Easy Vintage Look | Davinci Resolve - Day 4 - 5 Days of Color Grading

What is up, everybody, and welcome back to day 4 of the 5 days of color grading, where I'm going to be giving you tips and tricks every single day of this week on how to better your color grading and how to make better looking images. Today I'm going to be showing you a simple way on how to get a vintage film look. And make sure to stay to the end of this video because once again I have another surprise for you.
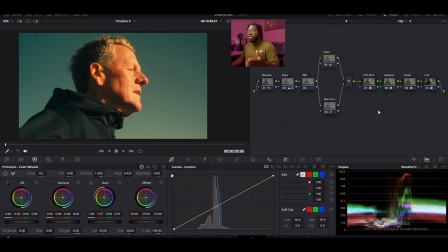[0:19]
So let's hop into the computer and get started. So I've actually created my power grade already, and I'm actually just going to work backwards and show you what I've done with each node and how I've gotten this result.
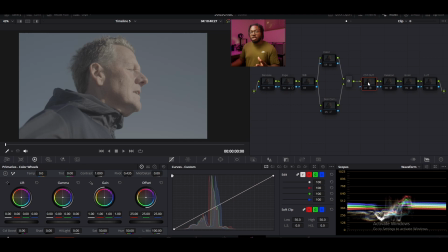[0:28]
So let's deactivate all of our nodes first. So this is the footage that we started off with, and the first thing that we added is a color space transform node. Check out the first video in this series if you want to learn how to properly use color space transform. So we have our color space transform here, and we're just going to activate it.
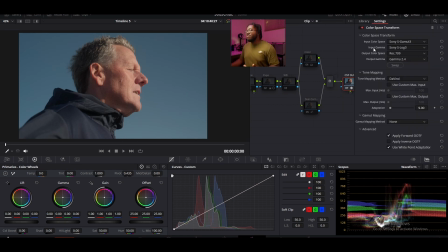[0:43]
And since our footage is S-Log3, we're going to be transforming S-Log3 into Rec 709. So from there, I actually jumped to the end of our node tree and I added a Rec 709 Kodak 2383 LUT. And to add that LUT, you can simply right click on your footage, go down to LUTs, go to Film Looks,
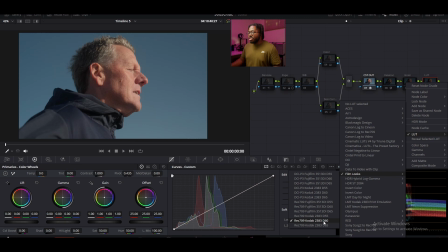[1:01]
and select Rec 709 2383, and specifically for me, I did D60.
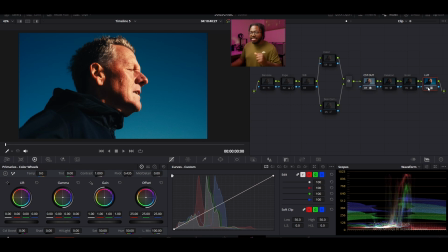[1:06]
Now we're going to activate that look, and this is the result we get, but we're not done yet. Now we're going to jump back to the beginning of the node tree and start doing things in order. So our first node is a simple denoise node. So I have my denoise set to 3 frames and my luma and chroma set to 6.2. And of course that might vary depending on how noisy your footage is, but this is like a happy medium.
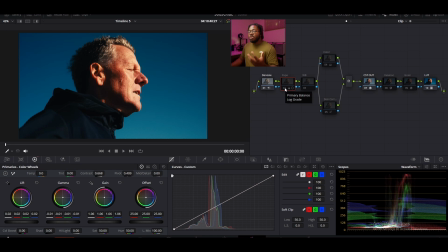[1:27]
From there we messed with exposure, and of course our shadow was a little bit flat, so if I activate that,
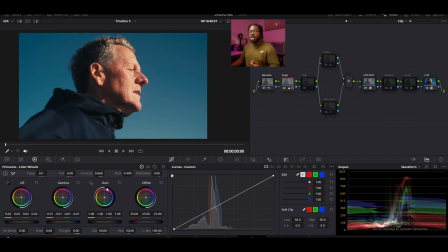[1:32]
you can see that we used lift, gamma, and gain to just lessen the contrast of the overall image. From there I added a white balance node. Now I didn't really need a white balance node specifically for this footage. I was kind of happy with how it is there, but if your footage is really skewing towards blue or really skewing towards orange,
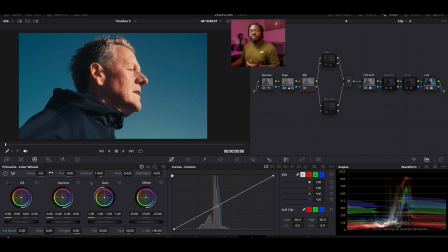[1:50]
you're going to want to add a white balance node after the exposure node, and you can just mess with the temp slider, so you can bring it up or bring it down depending on the needs of your footage. So for the next 2 nodes, I actually broke them into parallel nodes. So one is for color and one is for skin correction.
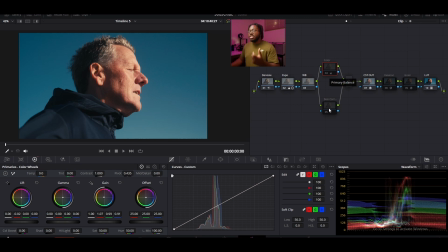[2:05]
Color, of course, being the creative color that you want of your footage, and skin correction being correcting that skin back to a more neutral tone. So let's activate those. So for the color, I wanted it to be more orange, so I pushed the gain towards orange, and I also slightly pushed the lift towards orange too.
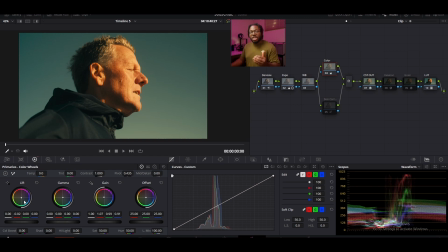[2:22]
And I also pushed the lift towards cyan just to bring out the orange in the shadows a little bit, because this is what it looks like before and this is what it looks like with the lift.
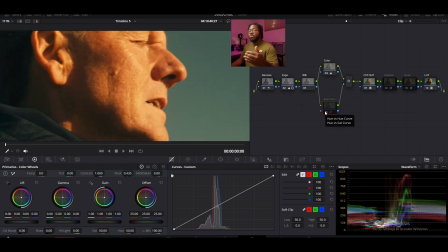[2:30]
So it just adds a little bit more neutrality to the image. So in the other half of the parallel node, I added a skin correction node, and this is just neutralize the face a little bit, bring up a little bit more of the reds instead of it being a little bit too orange,
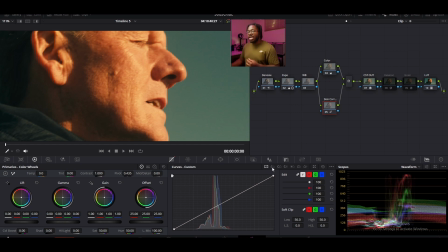[2:44]
and I'll show you how I did that. So instead of using qualifiers, I actually used hue versus hue and hue versus saturation. And I also have a previous video all about this technique and how to properly use it. But for hue versus hue and sat versus sat, I pretty much just highlighted the skin,
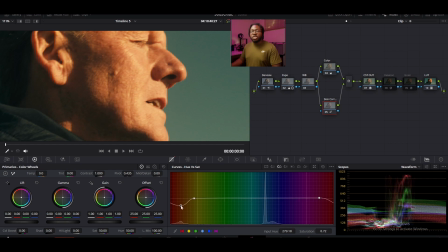[2:59]
I brought out these points, and then started adjusting the middle point to a more neutral spot. And then I did the same for hue versus hue. And that's how I got this before and this after. Now there's 2 other important things that we need to add to this image, and one is halation and the other is grain.
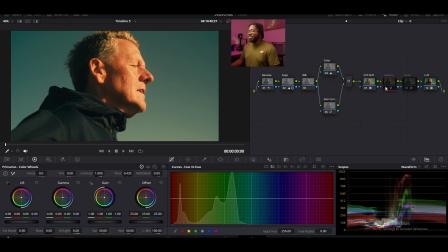[3:16]
And so I add this after my CST node. So let's activate our halation, and you see it's giving a nice soft glow in all of the highlighted areas.
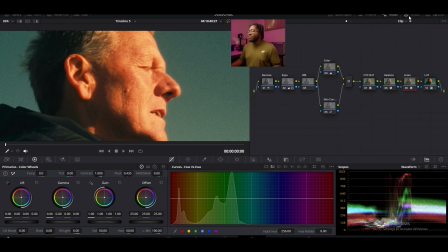[3:25]
We can check out the parts that it's actually activating right here. And so for the grain, what I used was a 16mm 250D, and I just increased the grain size slightly till it aligned with the texture, so about 0.7.
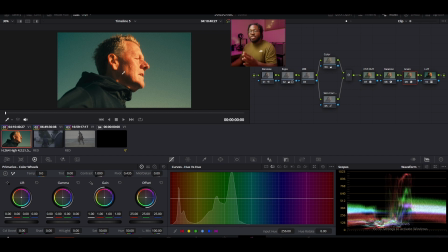[3:40]
And just like that, we have our simple film footage. Now the best part about this node tree that we made is that this can be easily changed to adjust to any footage that you have.
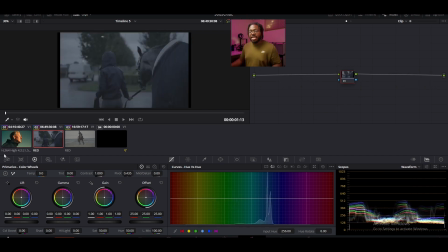[3:49]
For example, I have this red footage here, and all I have to do is copy this over. I'm just going to select the red footage, then right click on our Sony footage, and then press apply grade.